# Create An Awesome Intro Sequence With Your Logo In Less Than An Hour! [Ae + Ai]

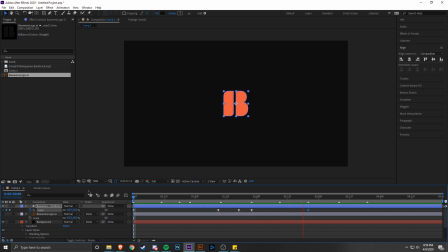And now when you look at it, there's that nice, like, it's giving it time to be able to slow down. And it matches a lot more with the music. So right now this is at about 2.5 seconds.
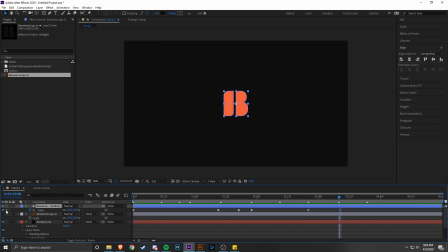We're gonna move this up to this other marker here. We're gonna add a keyframe, same way we were doing it with the color overlay. You need to tell After Effects again, if you want it to stay still for a while, you need to just tell After Effects, hey, this scale is applied for this entire length of time by just adding another keyframe there.
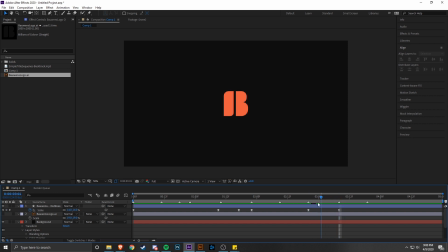So there's no change in scale throughout this entire time. Had we not added this here and just gone straight from this to whatever higher value we're gonna put on it, it would have already started applying that easing all the way back here and not given you any time to actually look at the logo. What we want to do now is just go
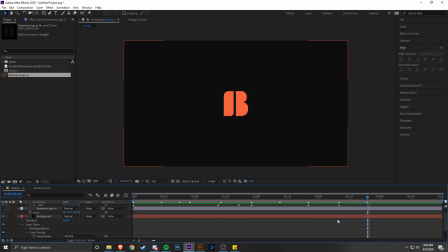ahead and drag our cursor over to a little bit before this last marker here. And we are going to bring it up slightly. Let's go around 21. It's going to vary depending on the size of your logo, but just bring it up a little bit.
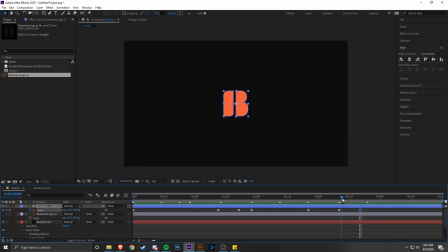And then we've added that easing on there, same as we did last time. And then this last thud is where we just need it to be at its peak acceleration. And that's where the logo's, you're not going to see the logo anymore for the rest of this composition. What we need to do is go
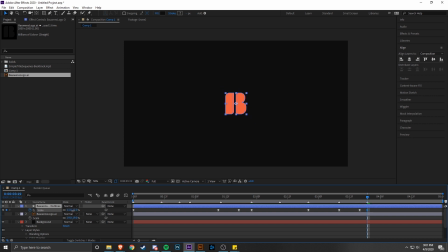ahead and then bring this down to smaller than we've ever put it before. And then we're going to go in here, go to graph editor. You are going to take the first anchor point, drag it all the way to the right.
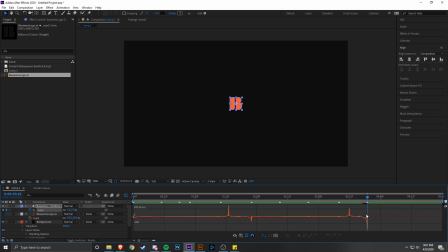Take the second anchor point, drag it all the way to the right. And now we haven't seen this acceleration curve the whole time yet. So far we've only done ones where it goes, the peak is at the left and then it slows down.
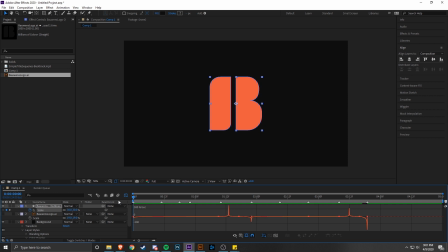We've done ones where the peak is in the center, and now we need one where the peak is at the right. And basically what that means whenever it's at the right is that you're starting off super, super slow, and then the last frame is where it will be moving fastest, which normally looks very funny, but situationally right now this works for us with the track. So now we look through
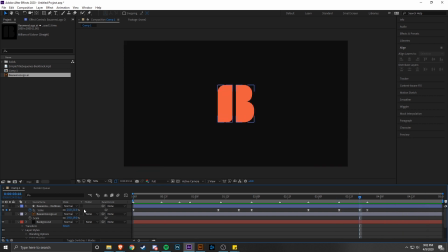and you'll see here it goes back up and down. I actually think that moves up quite a bit too much right there. It shouldn't be moving up that much. We want the logo to completely disappear at this point where it's moving the fastest. So what we need to do to make that happen is select our logo layer.
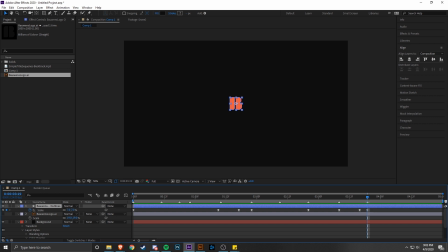We are going to make sure that their playhead is on the last marker, and then we're going to hit Control or Command Shift D. And this will cut our layer in half, and it just brings this last little bit up onto its own layer. We don't need this last bit of the layer, so we're just going to delete it. Now, once it hits that peak, it's just gone.
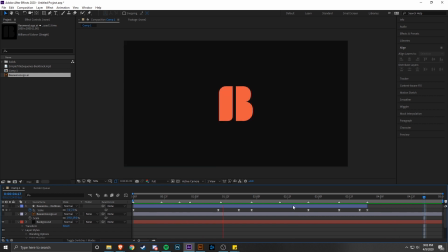And see, that looks way better than before we added that in there. There's only one last little thing that we need to add, and that is going to be our rotation keyframes. So we're gonna hit R on the keyboard. That opens up this little rotation bar down here. And then you are going to hit the little stopwatch to add a keyframe at 0 degrees.
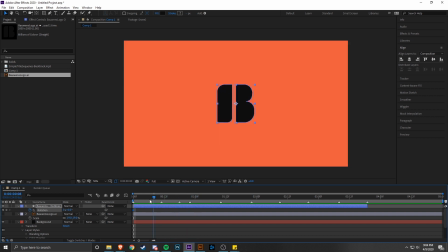And then we want at, actually, let's move this keyframe a little bit farther out front here.
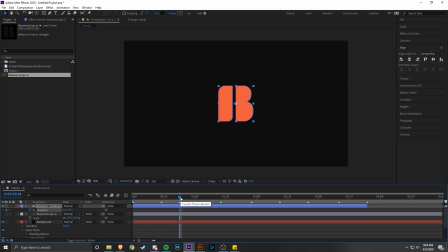So we're gonna want, same thing how the scale happens so quickly at this part where there's a lot of sound going on. We want the same thing to happen with the rotation.
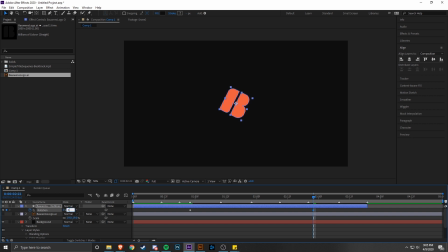I just want this to be tilted slightly whenever it reaches that peak in the center. So this, that middle part right there, we want it to rotate a little bit. So we have these two keyframes now. One is at 30 degrees and one is at 0.
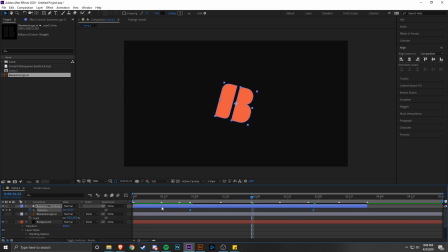0 is the default value. We're going to select both, hit F9 to add easy ease, or right click keyframe assistant easy ease, and then we are going to go ahead select both of those. We're going to go into graph editor and we are going to make another peak formation.